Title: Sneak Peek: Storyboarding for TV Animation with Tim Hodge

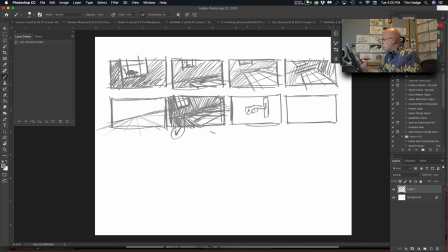So I'm just going to do that ding dong with her arm coming in. And I'm going to make that a real decorative doorbell. And it's got to be really creepy too.
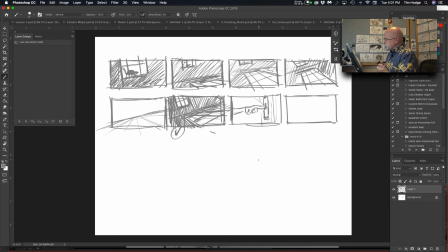Now, my first thought is too, should it be straight on? Should we keep up the canted angle? I think it should be straight. I want the
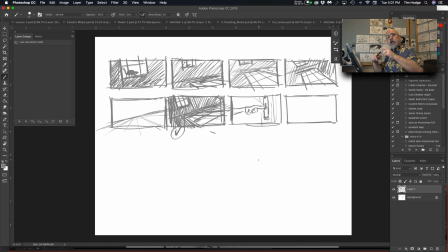comparison, the contrast from inside where everything's creepy and at an angle to something that's straight and conventional for outside. So it's like inside the house is creepy, outside the house with the girl, it's fine. And as I'm saying this and talking about it, I realize too that I need
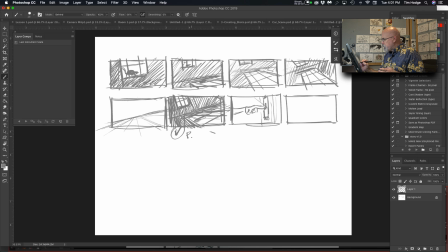to really play up that comparison. So I am going to expand this first shot into a pan. I want to experience the inside of the house a little bit longer before we see the doorbell.
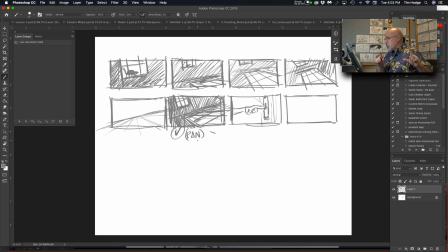So I'm writing a note down here that says pan. So that way we can pan through the haunted house and see more of it. So get that creepy feeling that we'll put some cobwebs in the foreground and an old candelabra or something. And we'll end up on this shot with the light coming in the window.
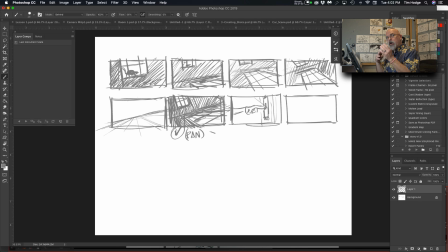And that's when we'll see the shadow of the rat. It's my rat sound. We go outside, ding dong. And it's got to be a real creepy sound, of course. But that's up to a sound technician guy. And then we cut to the entry hall.
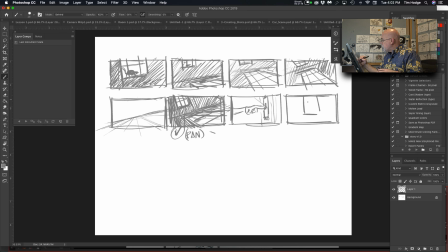Now, I was seeing this as pretty straight on with that floorboard right there. But then again, I want it also creepy looking.
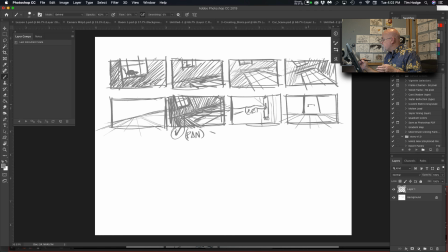And I know reading the rest of it that there's got to be a mail slot. Wait, I wanted the doorknob. Does it make a difference which side the doorknob's on? Oh well.
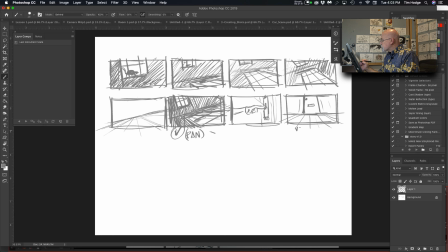But this is going to be the first shot. I'm just going to write voices underneath it. Does anybody still have mail slots anymore? Do people still use those?
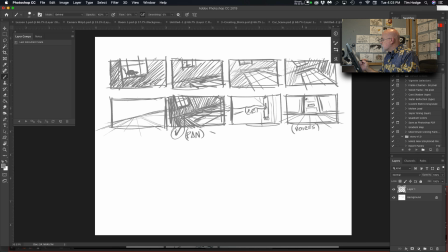I don't know if people still have their mail delivered that way or not. I see them mostly in TV shows, like one of those things that only exist in film. There.
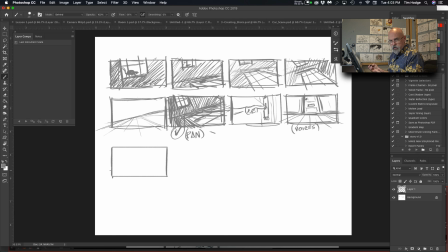And the next line, okay, we have all the voices, and then the mail slot flips open. And I think we should cut in for a close-up on that so we can actually see her. This is her characters. This is her introduction before we see Oliver. Oliver.
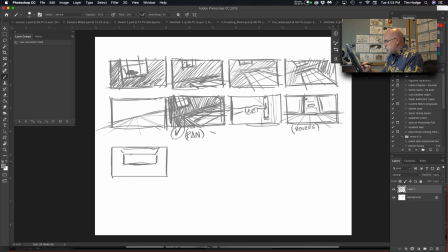And again, I think, should it be just straight like this while she peeks in? Or should we do it at an angle?
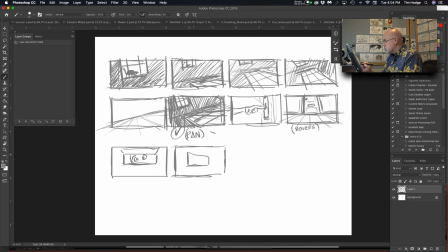Like this, and have a little perspective on it so we can see it's a mail slot a little more clearly. And her fingers come in up here. I'm just going to leave that as a question right now.
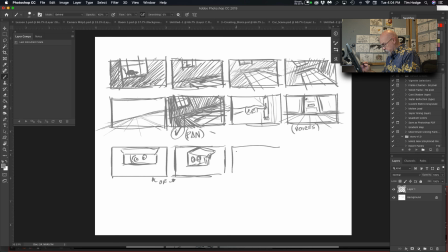And of course, this isn't an actual assignment for me, but this is the way I would do it. I leave myself little notes like that. Sometimes directors want to see your thumbnails just to see where you are. Sometimes they don't care. They don't want to see it till your first rough pass.
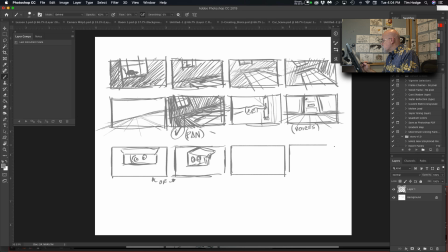But if you've ever got a question, it's a lot easier to show them at this point and say, I don't know which is going to be better. What do you think?